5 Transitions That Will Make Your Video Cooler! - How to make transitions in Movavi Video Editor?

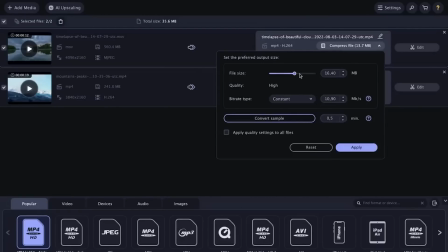Plus, you will have unlimited access to the effects store for 1 year. And now, there is a special opportunity to try the program at a great price. Get ready to have your mind blown, folks! Movavi's got a deal that's too good to pass up, an 80% discount on all the apps in an amazing Movavi Unlimited plan. That's right, you heard me, 80% off. So don't wait, hit the link and get yourself the ultimate video editing and production experience at a price you won't believe. Trust me, this is one offer you don't want to miss. Oh man, I'm sure you will love the third effect.
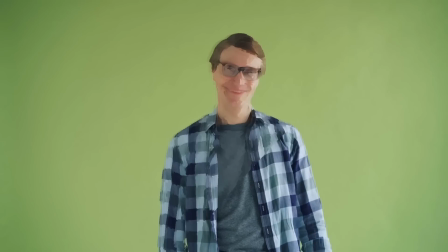It's funny and silly, but definitely worth trying. Let's turn a video of a smiling person into a painting in a museum.
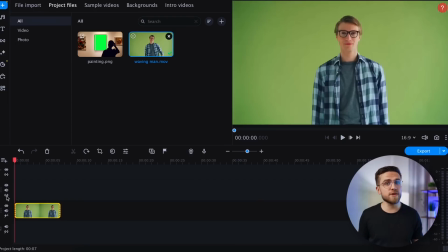Import your video and a prepared picture to the editor. Create two video tracks and place the full video on top and the last few seconds on the bottom.
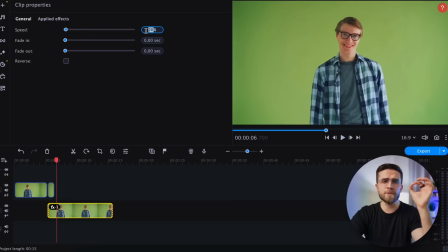Slow down those few seconds as much as possible by double-clicking the file and changing the speed from 100 to 10. Now apply a brush transition to the top video and the oil painting effect to the bottom video from the effects menu.
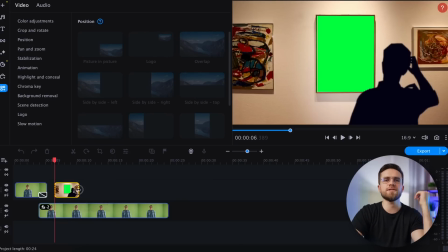That's it! You've got a magical painting video. To create the painting effect, we'll need to place a pre-prepared picture on the top track.
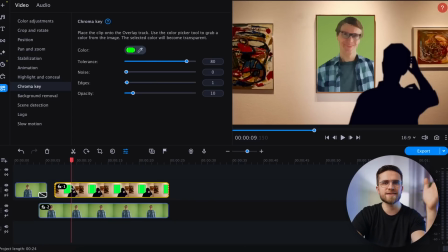To do this, go to More Tools, Chroma Key, and click on the green one to get a transparent picture.
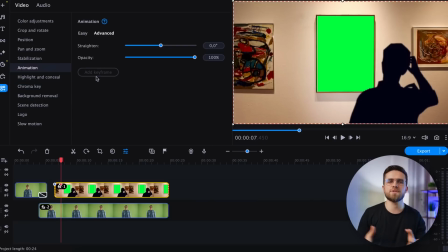The painting should appear slightly after the transition to the paint effect.
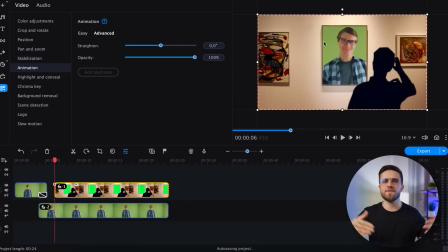Adding animation to the picture will make the effect more dynamic and interesting. Animations in Movavi Unlimited are an amazing tool for creating motion in a video, especially for editing YouTube videos.
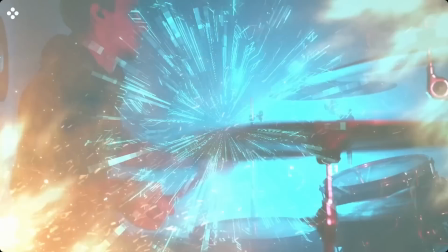You can set motion to titles, stickers, overlays, create original intros and special effects.
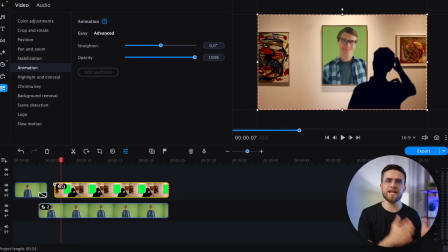Whatever you want. To add an animation, go to the animation section, select advanced and click add keyframe. Two keyframes will appear on the timeline.
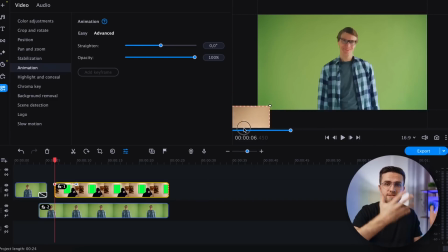In the first keyframe, we need to maximize the image until the video fits entirely in the transparent area so that the camera seems to move away.
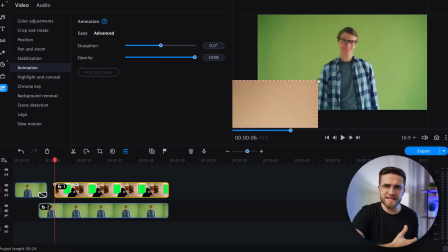Next, play around with the timings a bit and you will achieve a similar effect.
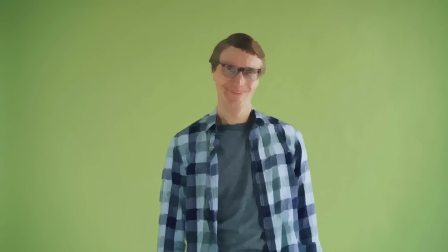It's a great way to spice up any footage. For an even cooler effect, try recording the video in a new location with a photo frame.
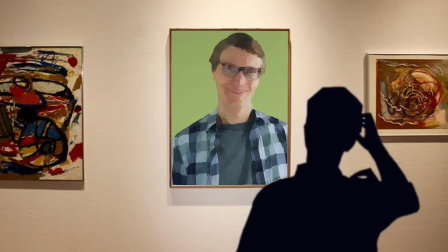This will create the illusion that you are turning into an oil painting and the camera is flying out of the picture until you are alive and unharmed in the frame at the maximum distance. It's a bit like recursion, don't you think? To implement the fourth transition, you may need to consider the structure of your video, but I believe it's easy to create.
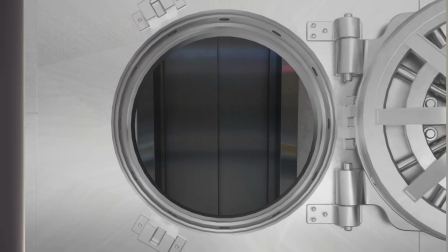The effect will give the impression of the camera flying through multiple opening doors until it reaches the destination, making it ideal for travel videos. First, search and download videos of opening doors or shoot similar footage yourself.
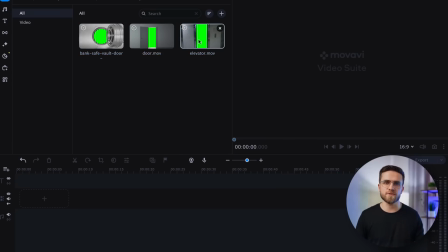Import the videos into the program and create additional video tracks. In my example, I use 4 tracks in total.
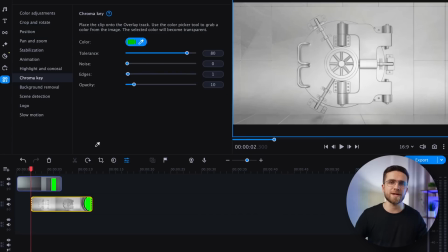Next, add a video to each track and remove chroma key from H1. If you know what to do.
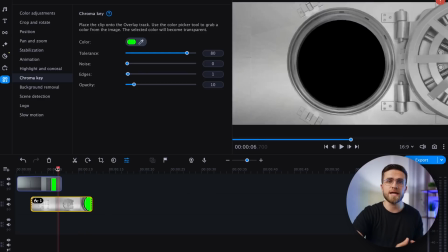Go to More Tools, then Chroma Key, and pick the green color. After that, make sure the opening of each door coincides with the camera's movement.
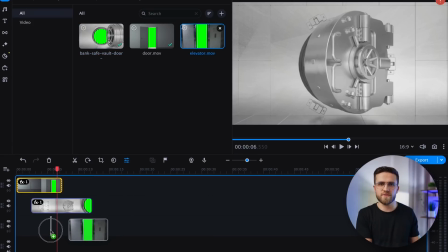While my videos already have motion effects, you may have to work with keyframes.
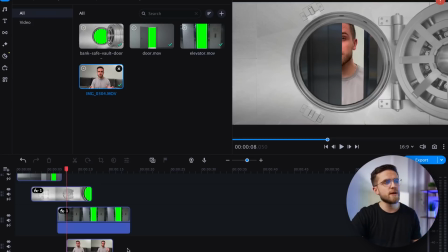On the lowest track, add the main video that will be moving towards. That's the basic idea, but there are a few more details to address. For starters, in my case, the doors open too quickly in all the videos.
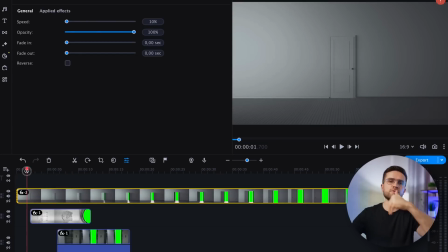To fix this, we can slow the video down by 10 times, remove the first frame, and then duplicate it to create a frozen frame effect.
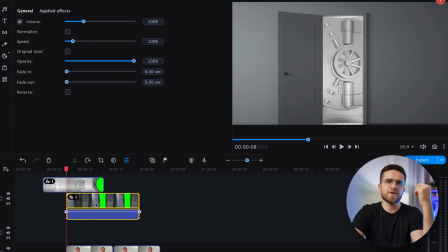Another issue that I faced was the lack of camera movement in the last video with the elevator doors.
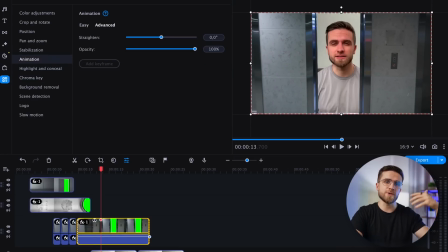I will add motion to the video by going to Animations, Advanced, Add Keyframe.
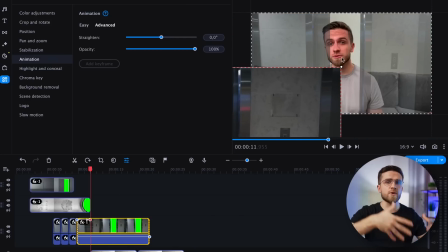For the second keyframe, I will zoom in on the video until it fits into the transparent area.
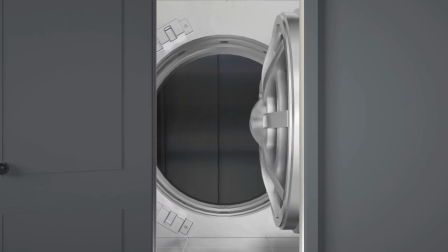That's it! Now we have the desired effect. Shooting beautiful doors yourself can make this effect even cooler. What do you think? And the last effect will be also quite unusual.
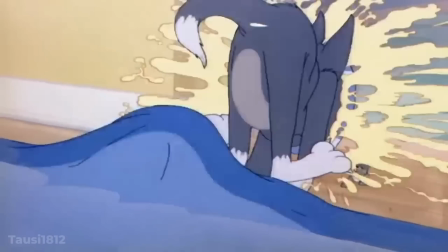Remember those old Tom and Jerry cartoons? This one's a throwback to them.
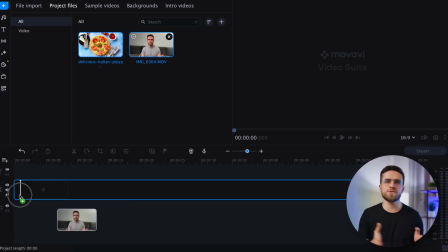To get started, we'll need to import 2 videos and place them on the timeline.